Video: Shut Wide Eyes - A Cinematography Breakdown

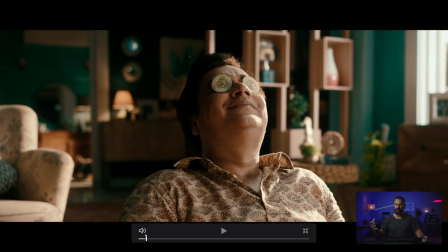(4:08)
So should we look at, I guess we'll start here, because this is the easiest one, right? Immediately, what's the most important thing? Light from the window that you can't see, right? Because then we're going to balance to this window, but we're actually lighting here with a 6x and a sky panel that's giving us this,
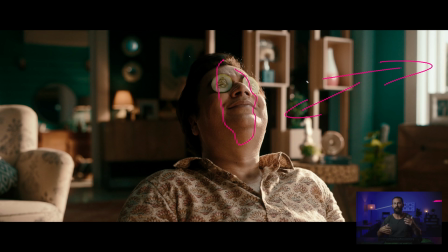(4:25)
and then this little hot edge is coming from somewhere else over here outside, depending on what kind of fixtures you have, the truck that you have, the access, the power that you have, that can all change. It doesn't really matter. None of that stuff matters, especially about the lights, because once you get to this level, you don't even have to know the lights.
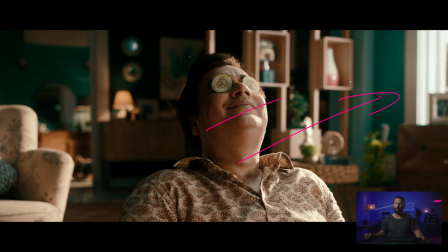(4:39)
You just tell the gaffer, hey, this is kind of look that i'm going for put the light out there make it nice in here make it softer make it rappy let's have this dance party started because everybody's getting normal rates everyone's having a gay old time let's go and this is all you
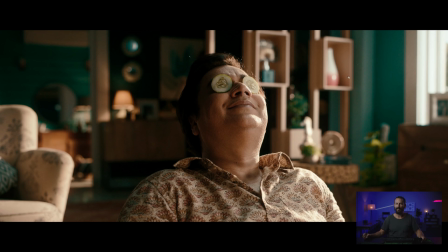(4:53)
do uh so what should we do the we should do the elements of the framework right first of all uh if you're going to try and replicate this like oh let's make a chip spec ad right because then we can sell this other people chances are you're going to do it in your
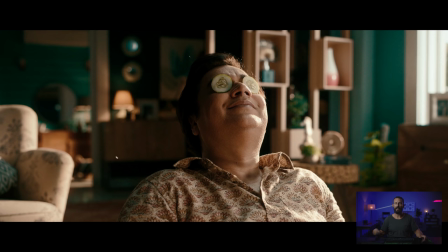(5:06)
living room it's going to be about the size of a shoe box it's going to be white walls there's going to be no depth, you're going to have some terrible brown sofa that you probably found on the street, and it's going to turn out and look terrible. Why does this one look good?
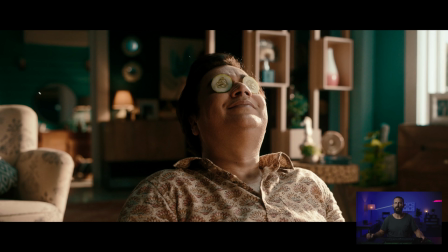(5:18)
Because there's so much depth, because the art department, because the color, because the different practicals, because the color of the wall, the depth of the mirror, all these little shiny little elements in the background, all this little art decoration here adding depth. This is why it looks nice, right? A couple with the lighting, there's a couple of interesting takes in the lighting that you wouldn't normally see in
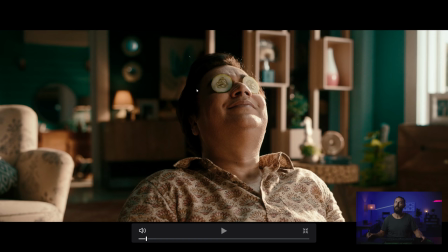(5:37)
what I would say a more Western style of commercial. The Western style of lighting as opposed to this style of lighting is a little bit different, but basically it's the same. If I make my pen not quite as small, let's talk about what those elements are. We're going to shoot into the L of the room.
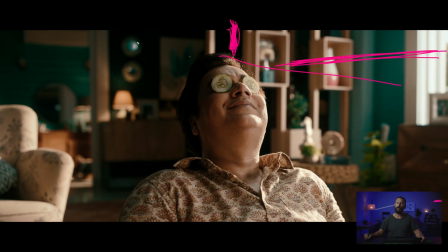(5:53)
You can see that this is the corner of the room back here. We're shooting along parallel to the wall. We've got our light source that we're balancing to over here. That's providing all these levels. So if you control this, you can set to that level or you can set to the key level, which is this light here.
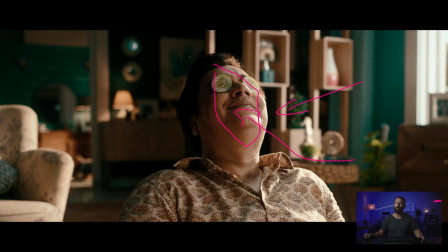(6:08)
You can see how it mixes in the hard light from there and then the wrap from inside. We're not pushing light this way, right? Because that would look terrible. We don't want that. We want this falloff that happens over here. This is our little cheat code. Just have all the light come in over this way, over this way, and then wrap from the same side as the key.
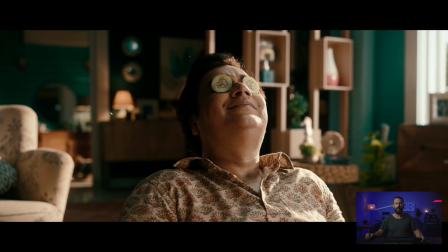(6:26)
That's how you get this light over here. Now, what about the background? Well, we need the depth, so we're going to add highlights in the background. We're going to add elements to create richness. to create some depth. What else is in the framework?
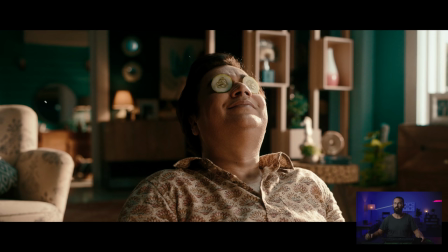(6:39)
Hello the room, upstage lighting, room tone. I can't even remember the other elements but you know where this is going. This is not hard. If you can do this shot, this is what I always talk about. If you can do this shot, you understand, okay, I'm going to put the neg over here. I'm going to suck up all of this light so I can create some depth on his face.
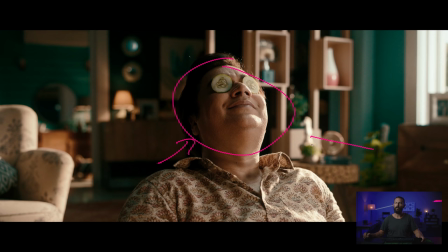(6:58)
If you can get this look on the face, you can get this look on the entire scene. It's just about knowing when you're doing the Tech Scout or the the area, or if this is a studio, knowing how to set it up so you get maximum depth back here. So you can take advantage of all of these elements, take advantage of the cool colored room. That's what you want to be doing.
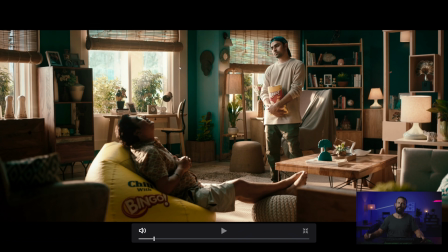(7:16)
Now we go to the next one. Ta-da! This is the widest, this is the hardest shot, right? Because you could, again, you could light from this window, but you're probably not going to be hitting these two with this light. You probably would have to hit back there, right? Because you're going to want your lamp over here so you can't see it. You're going to have to go to the back of the room.
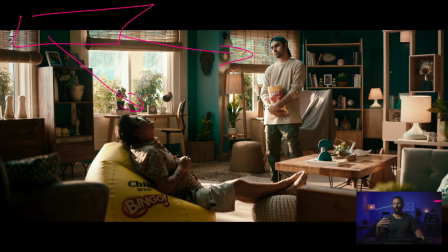(7:34)
That That means up here, now you're going to have to light from inside, which is, this is where probably the trickiest shot in this bunch is this shot, because now you have to balance these levels. If you light from outside, you don't really have to balance the levels, because naturally that's how the light falls anyway.
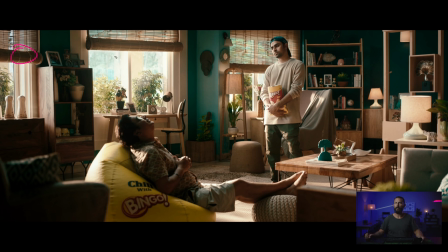(7:51)
So as long as you don't have one lamp out here shining on these guys, and then one lamp shining on the background that have extremely different levels, like two or three stops difference, well then you're in trouble. But here, when you have to light from inside, this is the tricky bit, right? You can see we're just getting over here on the cheek, and it's nice and soft and rappy.
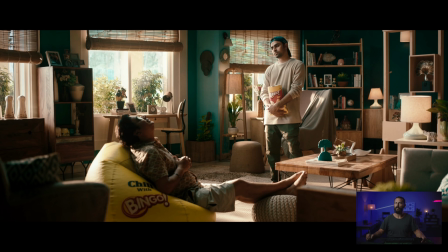(8:08)
That means the light is somewhere up here. You can see it's not on these walls over here, so it's not spilling anywhere. So we've gridded it up. We're hitting him.